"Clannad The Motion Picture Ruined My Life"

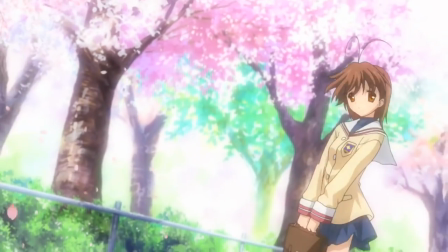In the original, we had a rude yet caring delinquent meet a feeble girl who lacks self-confidence.
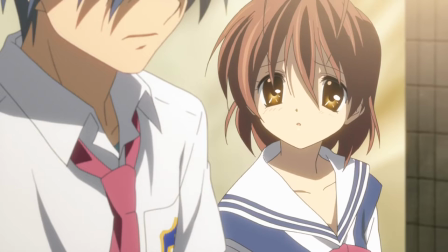The delinquent feels trapped in place by time, constantly struggling against his static and unchanging reality.
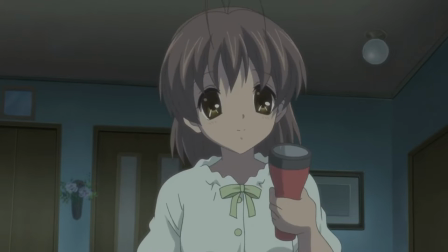The girl feels the opposite, wishing that time would slow down so all the happy things in her life never need to fade away.
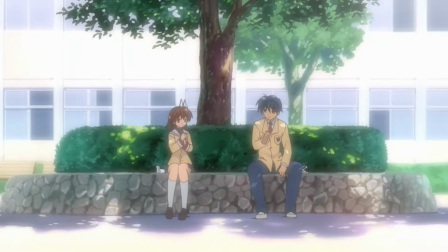By slowly growing closer to each other through a mutual effort between two people who no longer believe that they deserve happiness,
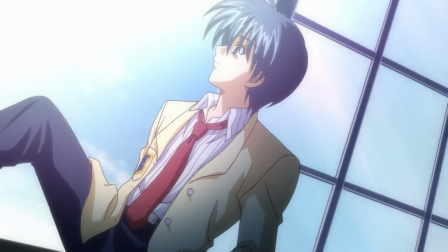they're both able to find what they were looking for together. Can you tell that a couple of things got lost in translation here?
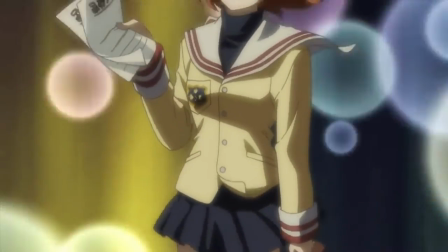And speaking of things that got lost, my desire to have eyeballs anymore. I absolutely despise the way this film was directed.
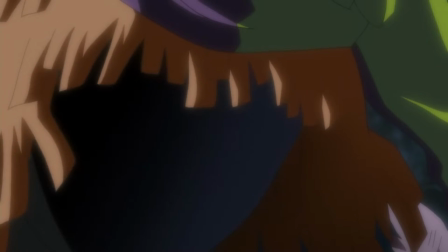Now, to be fair, I am very unfamiliar with Tozaki's work.
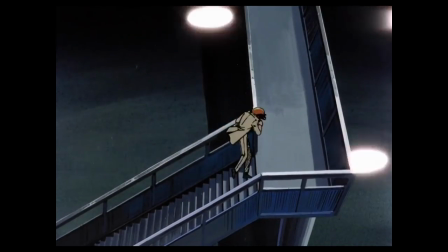I'm sure that many of the techniques he pioneered were used to great effect in his more well-known projects.
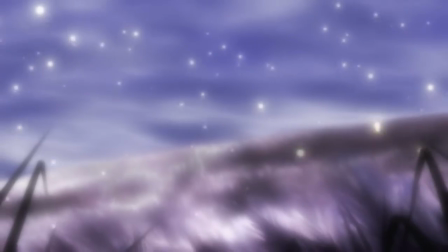But here, They're tacky, cheap, and they pulled me out of the movie every time I saw one.
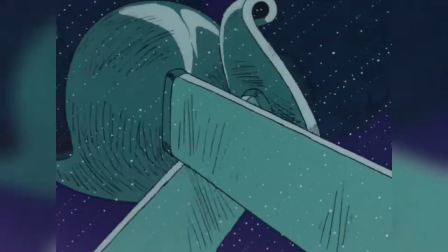Back in the 70s, I'm guessing budgets were a lot more tight than they were in 2007, and studios needed to get their money's worth out of every frame they drew.
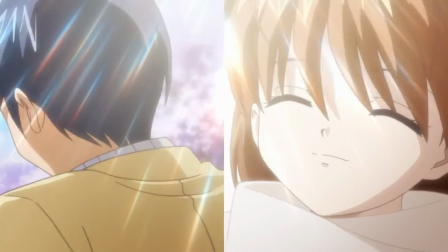So, you know, maybe you could split the frame in half so you only have to draw half of one for a couple of seconds.
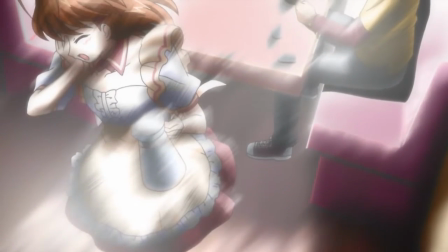Maybe you could create a really nice looking frame that you can hold on, creating a time saver masquerading as an aesthetic choice.
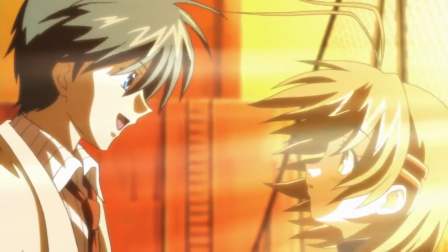Why not repeat the same animation three times at different speeds? Sure, it looks horrible, but I think I'd prefer that to having a static image for a few seconds.
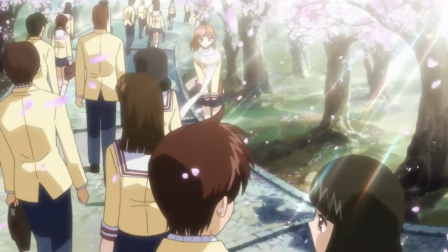And uh-oh, looks like our art direction is terrible. Maybe we can make up for it by just shoving random bullshit in every frame so people think they're watching a real movie.
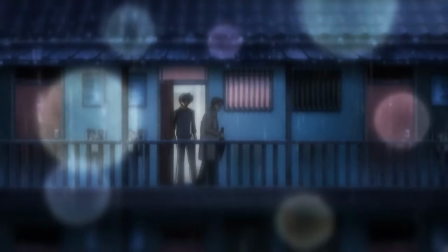Here's a fun game you can play. Take a look at any background in this film and ask yourself why anything is the way it is.
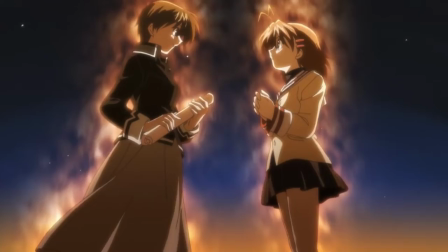Why are there god rays coming through these thunderclouds? Why are Nagasa and Coco charging their ki here?
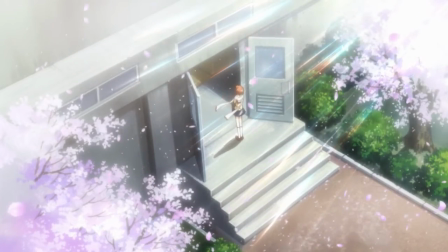Why are there cherry blossoms literally everywhere, even in places where there aren't any trees.
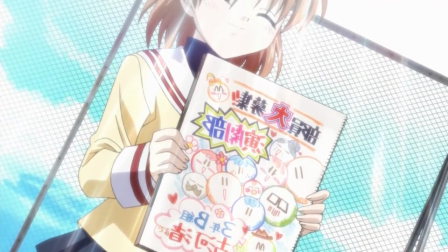Why does this shot exist? Why are there so many stupid dutch angles? Why is this room so huge?
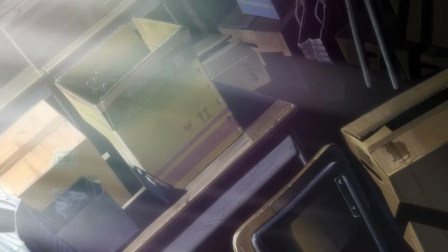Why does a flock of doves fly by every seven seconds with the exact same godforsaken sound effect?
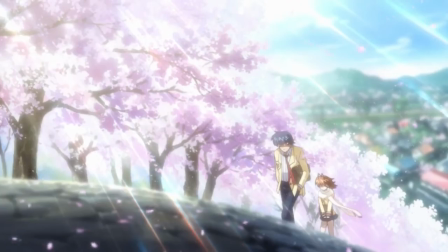Why does this scene with Nagasa on the bridge hurt my eyes so much? Why is every single frame being perpetually flashbanged?
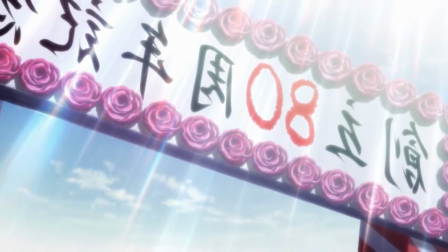It got to the point where once Nagasa was lying on her deathbed, my brother felt the need to say this.
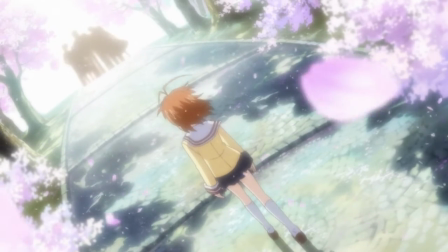I'd say don't go into the light, but every f***ing direction in this town leads to the light. Maybe some of you out there think that this looks good, and that's fine,
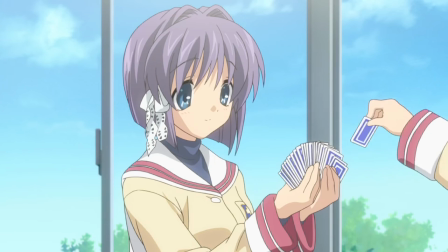but I'd much prefer KyoAni's more realistic depiction, which was teeming with life and amazing little details.
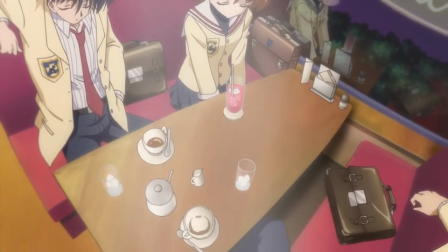This movie just looks like a fever dream. I'd be able to get behind it if any amount of effort was put into this off-the-wall aesthetic,
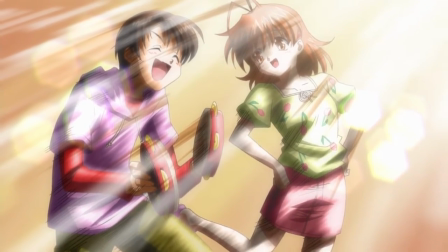but every technique just screams to me that Toei was either strapped for cash or time.
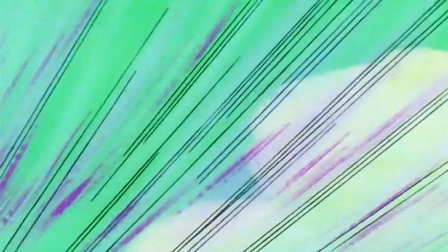And coming from a studio as well-known and successful as they are, I can't really think of an excuse for this.
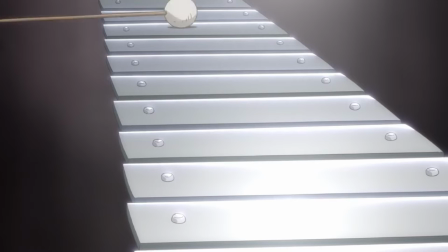Now, I know what you're thinking. Animation is important, but the quality of the story is what truly makes or breaks most movies.
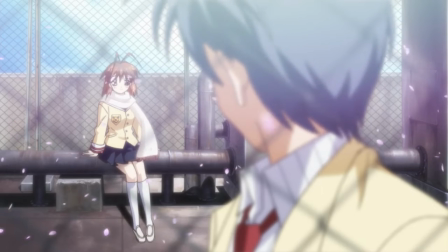Well, I kind of already verbally assaulted the story while talking about the characters, but I'll elaborate a little more.
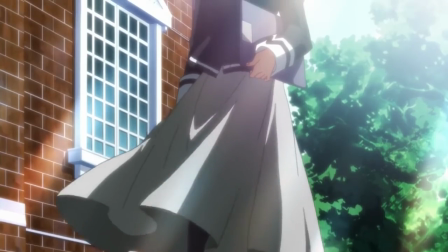This film's pacing is extremely quick and very sloppy. It's in this weird state of indecision where it wants to insert as many story beats from the source
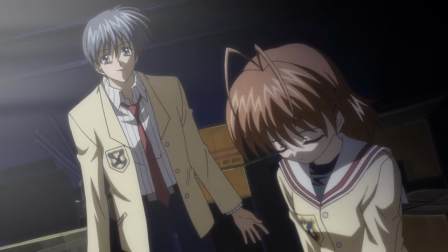material as possible while also changing stuff around for the sake of its own story.
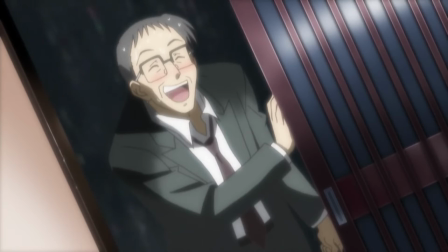This leads to half the scenes in the movie being completely pointless. Why should I care about Tomoya's history with his father when their issues never get resolved?
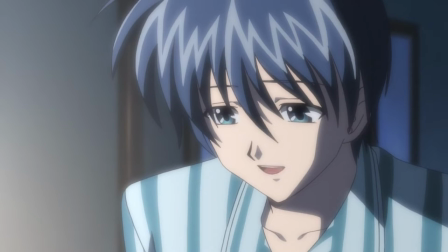Why should I care about Tomoya and Nagasa's relationship when he only falls in love with her because they both dreamed about the illusionary world?
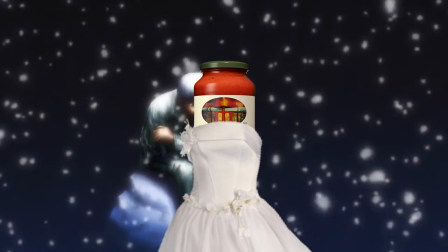I bet you could put a jar of spaghetti sauce in its mother's wedding dress and tell Tomoya it had the same dream as he did and he'd fall in love with it.
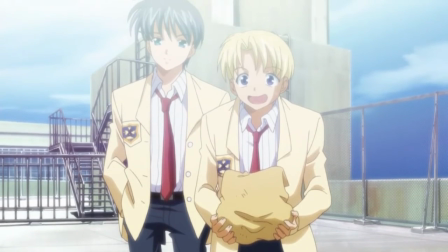Well, maybe that's not being completely honest. I mean, spaghetti sauce jars don't have moms.
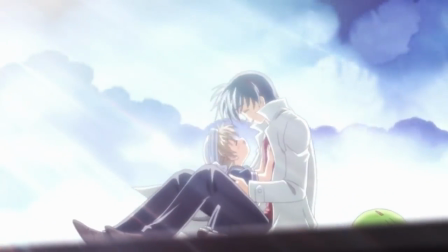Why should I care about Tomoya's acceptance of his role as a father when it doesn't make any sense and we don't even learn who his daughter is as a person?
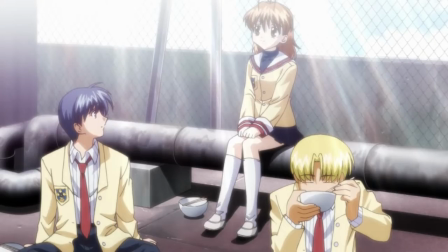Why should I care about Nagasa's relationship with her parents when she doesn't seem to care about the way her birth drastically altered their lives?